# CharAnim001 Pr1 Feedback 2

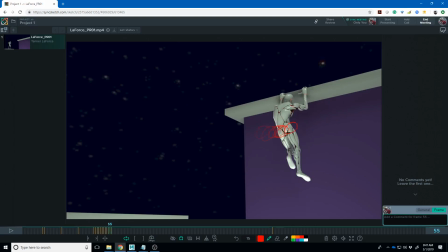(19:07)
There we go We get a little bit of extra energy there where it like sort of surges forward kind of quickly there um and so i think part of what's happening there is like the reason this would get closer together is because gravity is pulling down on them and making them slow down
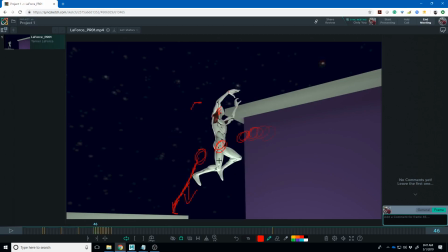(19:23)
um like watching it feels very fast right through there um and i think maybe at that jump right there just a touch too big of a jump considering how much it slows down there and so maybe this one should be up here or maybe there just needs to be another frame in there
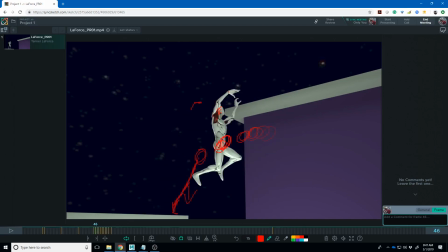(19:41)
um in between those two but then it slows down and i just assumed that was because gravity was getting there but there's really no reason for him to slow his forward progression down because he hasn't hit anything yet right really his arms would contact here and maybe that would slow him down i
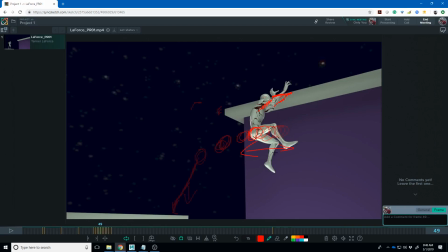(20:01)
mean it slows his upward progression and that makes sense but it's side to side like what's what's slowing that and then on top of that what makes it speed up again right there all right so i think that that's that's one of the things when we talk about tracking arcs and timing and
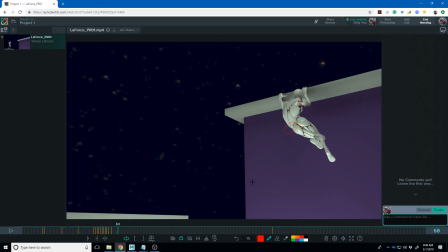(20:19)
spacing that's where this gets difficult is that it kind of flies forward there into this pose but i don't really see where he got the momentum that carried his legs that far forward. I think what probably should happen is when he when he contacts the wall
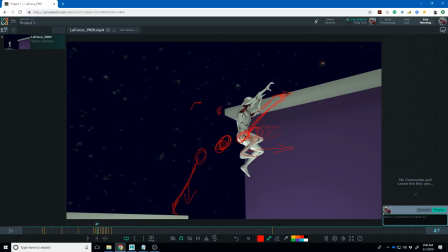(20:37)
he should be leaning forward more to where his arms this is just getting messy to see so his arms are here and his body is still kind of hanging back this way and that way he could swing over to this.
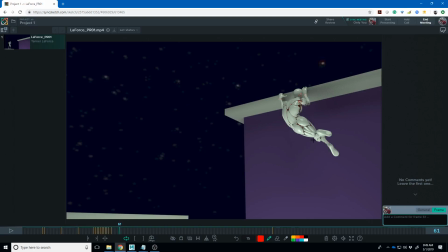(20:54)
Now the other problem with this is he's he's swinging but his arms are bent so I'd also probably extend them out to where his arms are straight because right now he his arms are going his legs are going that far implying that the momentum is really hard but his arms are strong enough
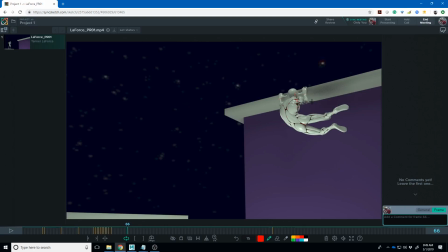(21:12)
to keep themselves from straightening out and so like that that pose right there feels maybe a little better I usually you won't hear me say this but I think you maybe have pushed the legs just a touch too far maybe bring them down to where it's like the feet are like more like
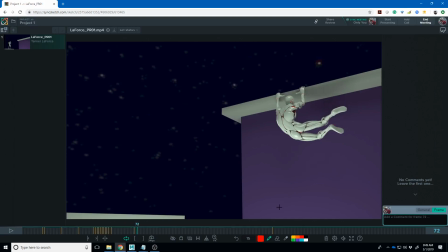(21:31)
here maybe just because I don't I don't see where that that side-to-side
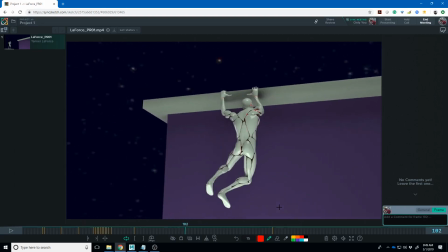(21:35)
momentum is coming from now I like how he comes back through from from that
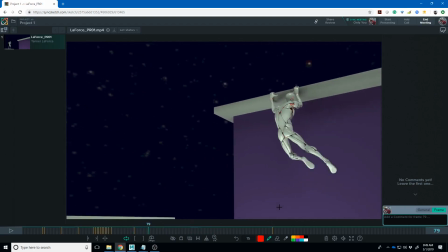(21:40)
like from here to here that feels
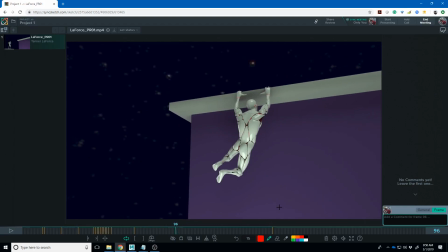(21:45)
pretty good I swings through but then he kind of feels like he hits a wall on that
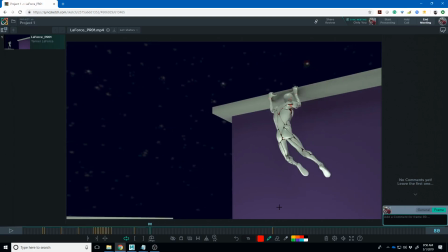(21:49)
swing as well watch he swings through and then there
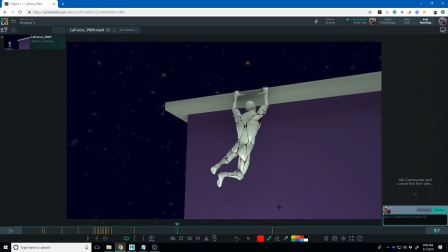(21:55)
and then I think as he's coming back here coming back this way his leg should be dragging behind a little
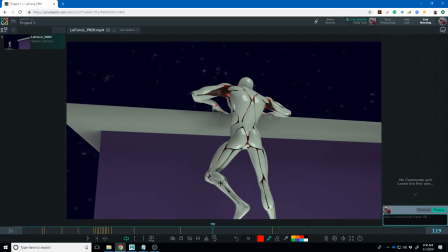(22:02)
bit more now this is just challenging to make this
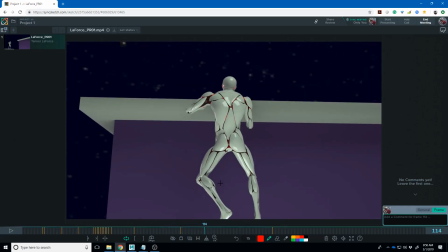(22:09)
happen so pulling up there like what extra burst of energy gets his elbows
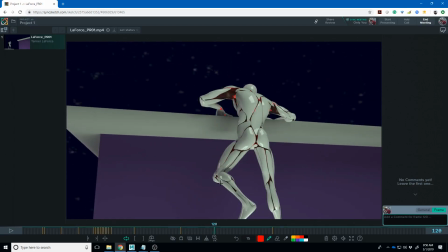(22:15)
from there to there.
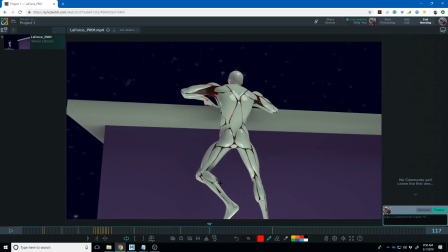(22:19)
That's the part that is not feeling believable because like it's really he's like doing this finger curl thing that gets into there. So I think probably what you would see is to do that it would probably be the other way around.
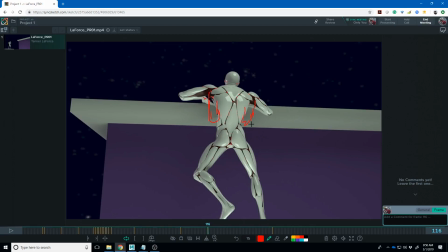(22:31)
He would probably tuck his elbows in to pull up with his forearms and then he'd have to throw his elbows over.